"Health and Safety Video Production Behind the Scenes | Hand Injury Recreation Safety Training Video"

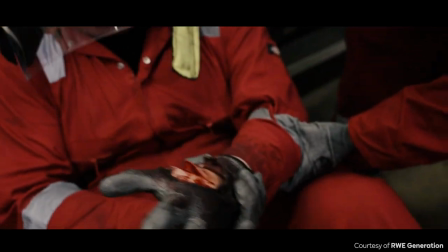I think his scream was so realistic that in the other room there was a meeting with a bunch of really, how would you explain them? With a bunch of colleagues there, and his performance was that good that they was basically saying, is everything okay? Is everyone all right? Because they didn't realise what was going on.
Scene 3, shot 12,
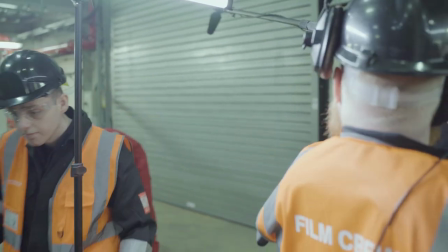take 3. Happy, Alex.
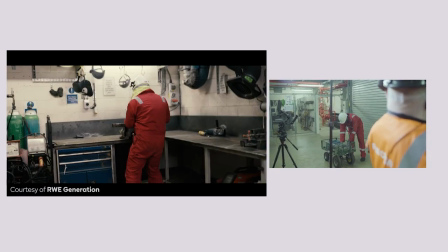Okay,
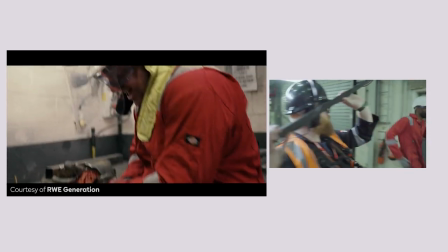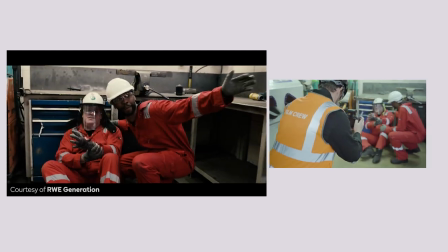3, 2, 1, and action, Mark. Mate, sit down. Can we have some
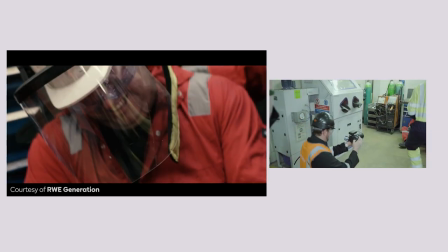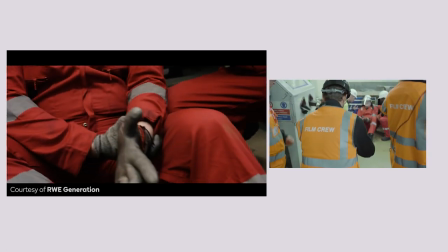help, mate? What have you done? Hello, control room. Can I get a first aider in the world now, please? Someone's got a hand.
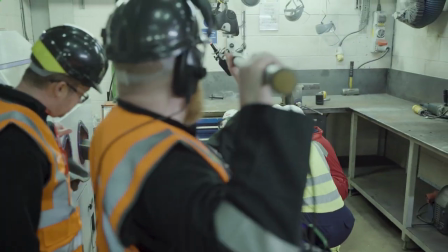So we filmed it kind of following being with Mark, the main actor,
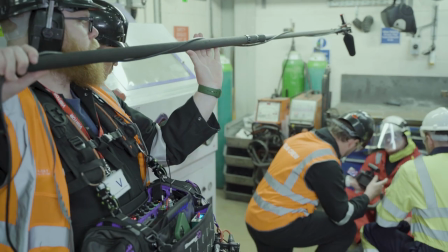him and looking at the injury. And then we also filmed it again, but we're kind of this time with Peter, our kind of hero.
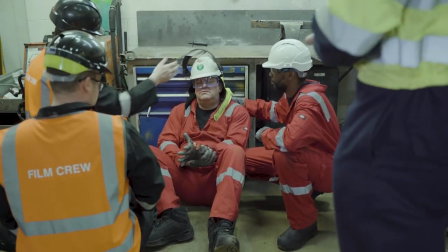So when he walks over and he calls for extra help. And we actually had, he's not an actor, the guy that comes in with the radio.
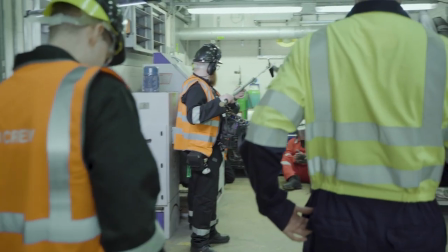He's someone that actually works there. So I think he did quite a good job too.
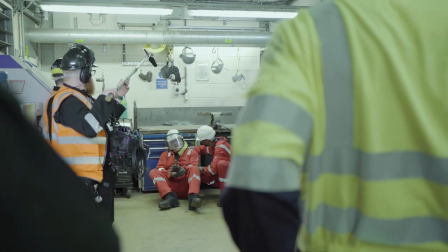You know, he wasn't even an actor. Yeah.
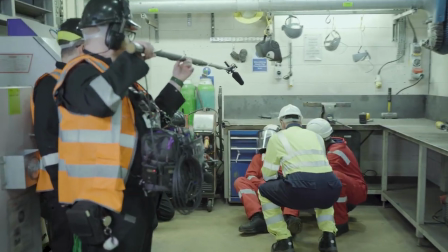The idea of just, let's just pull away the camera just to pull back, other people have come in, this is Gareth playing an extra.
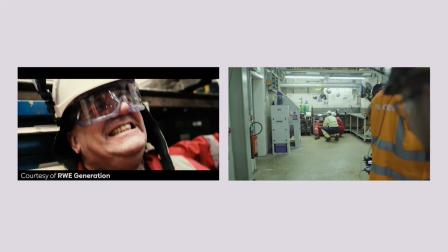And we just pull away and kind of fade to black because you don't need to see what happens next.
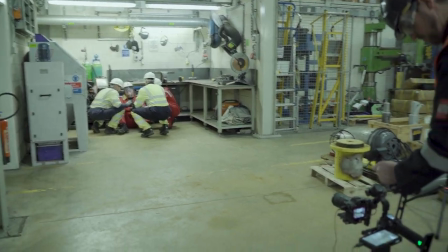It's just left with this really hard hitting accident and lots of people rushing in to help, so let's...
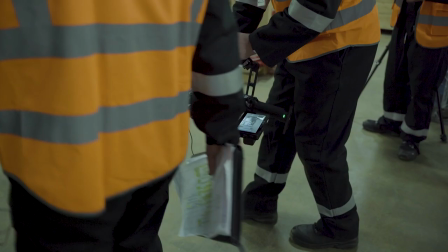And this made it, didn't it? This made the final cut. Yeah, it did a few takes.
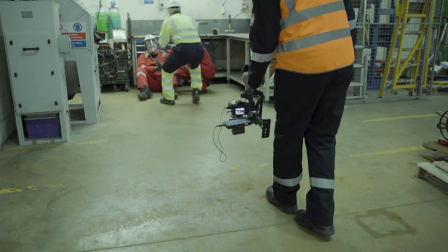I mean, Gareth ran in. I'm sure he says, keep calm, but... Sorry, Gareth, we cut that bit of audio out.
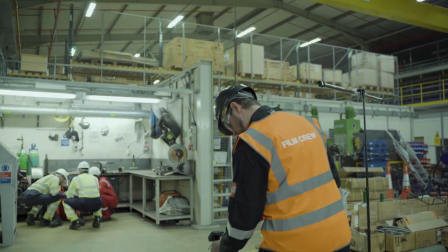Here we go. Looks like he nearly tripped there. Yeah, but... I love Gareth's run because he had to kind of move out of the way around, for the machine.
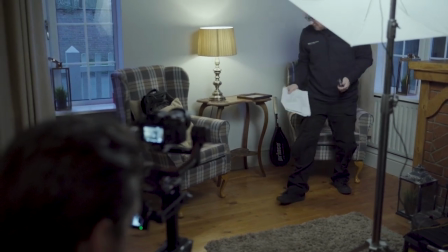So we had a large house Airbnb that we all stayed at because we had to travel to the location,
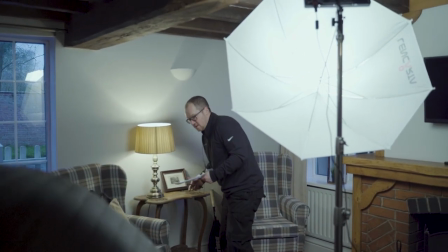but it also doubled as our secondary filming location. Yeah. Where is it? Oh, there he is, hiding in there.
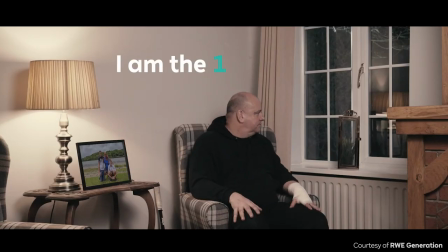So you'll see in the final edit that the trees are quite well lit, and Tom is out there lighting the trees to give it some depth.
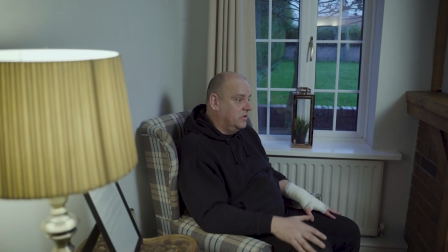So there's a picture next to him there with just the rules for the Airbnb, but we,
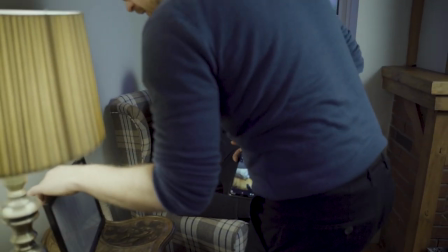in editing process, changed that to a picture of Mark and his sons.
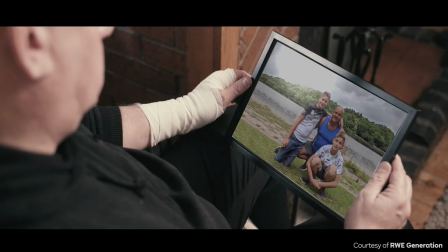To kind of show that he's been injured, he plays squash with them, he can't do it anymore.
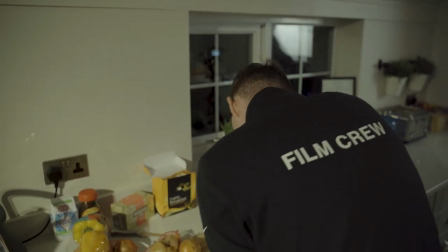We had to all have some food, so I volunteered to cook for everybody. This is me chopping some onions.
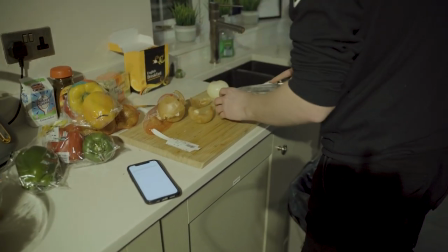Now in the background, we're setting up for our next scene.
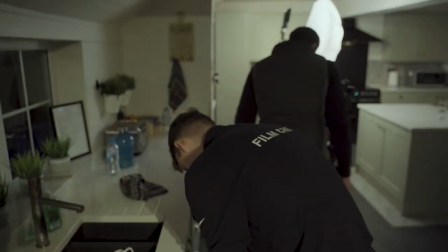So you'll see that while I was cutting onions, you'll see in the background there was actually a real shoot going on, and we used some of that, didn't we?
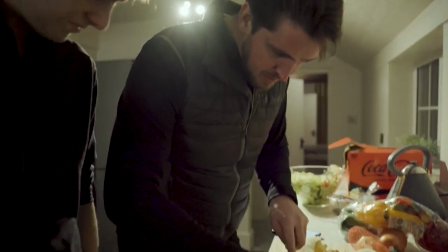Alex, he spotted something about how you were cutting your onions. He's giving you a little chopping lesson here. Yeah, Alex used to work here as a chef before a camera operator. What? Yeah. No way. Yeah. Okay. Yeah, a junior chef.
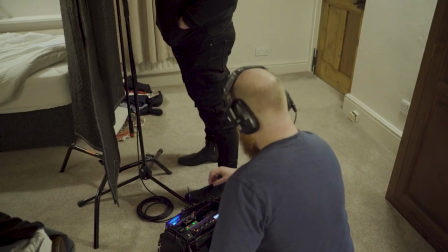So here we got Matt, our sound recordist. He created this little voiceover booth in one of the bedrooms.
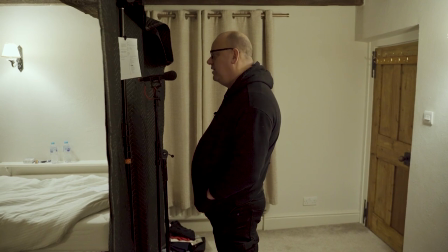Here, so we've got the actors, when they'd finished,
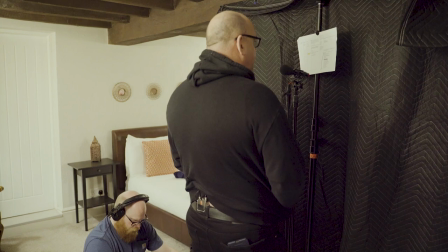we went upstairs and kind of recorded these lines because we had kind of voiceover narration to go in a few spots.
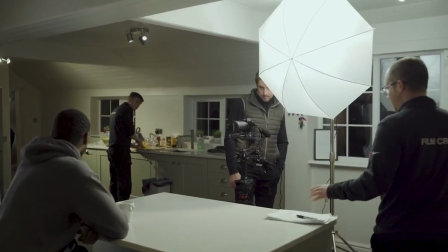So this is later on after the accidents happened in the workshop, and he's thinking, you know, I should have done something really.
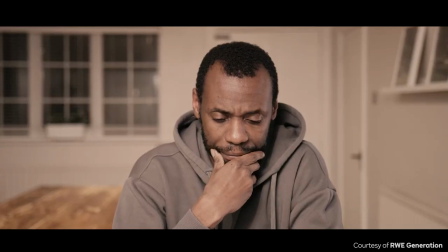Got a nice big kitchen here, so a lot of depth. There's a really big clock on the wall behind him,
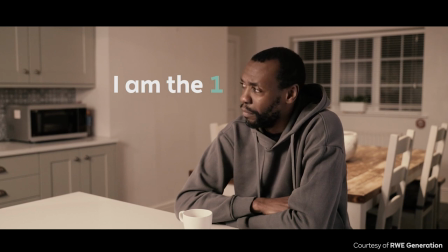so we took that off because we knew in the editing we were going to put some text behind him, so we needed a clean bit of space to one side of him.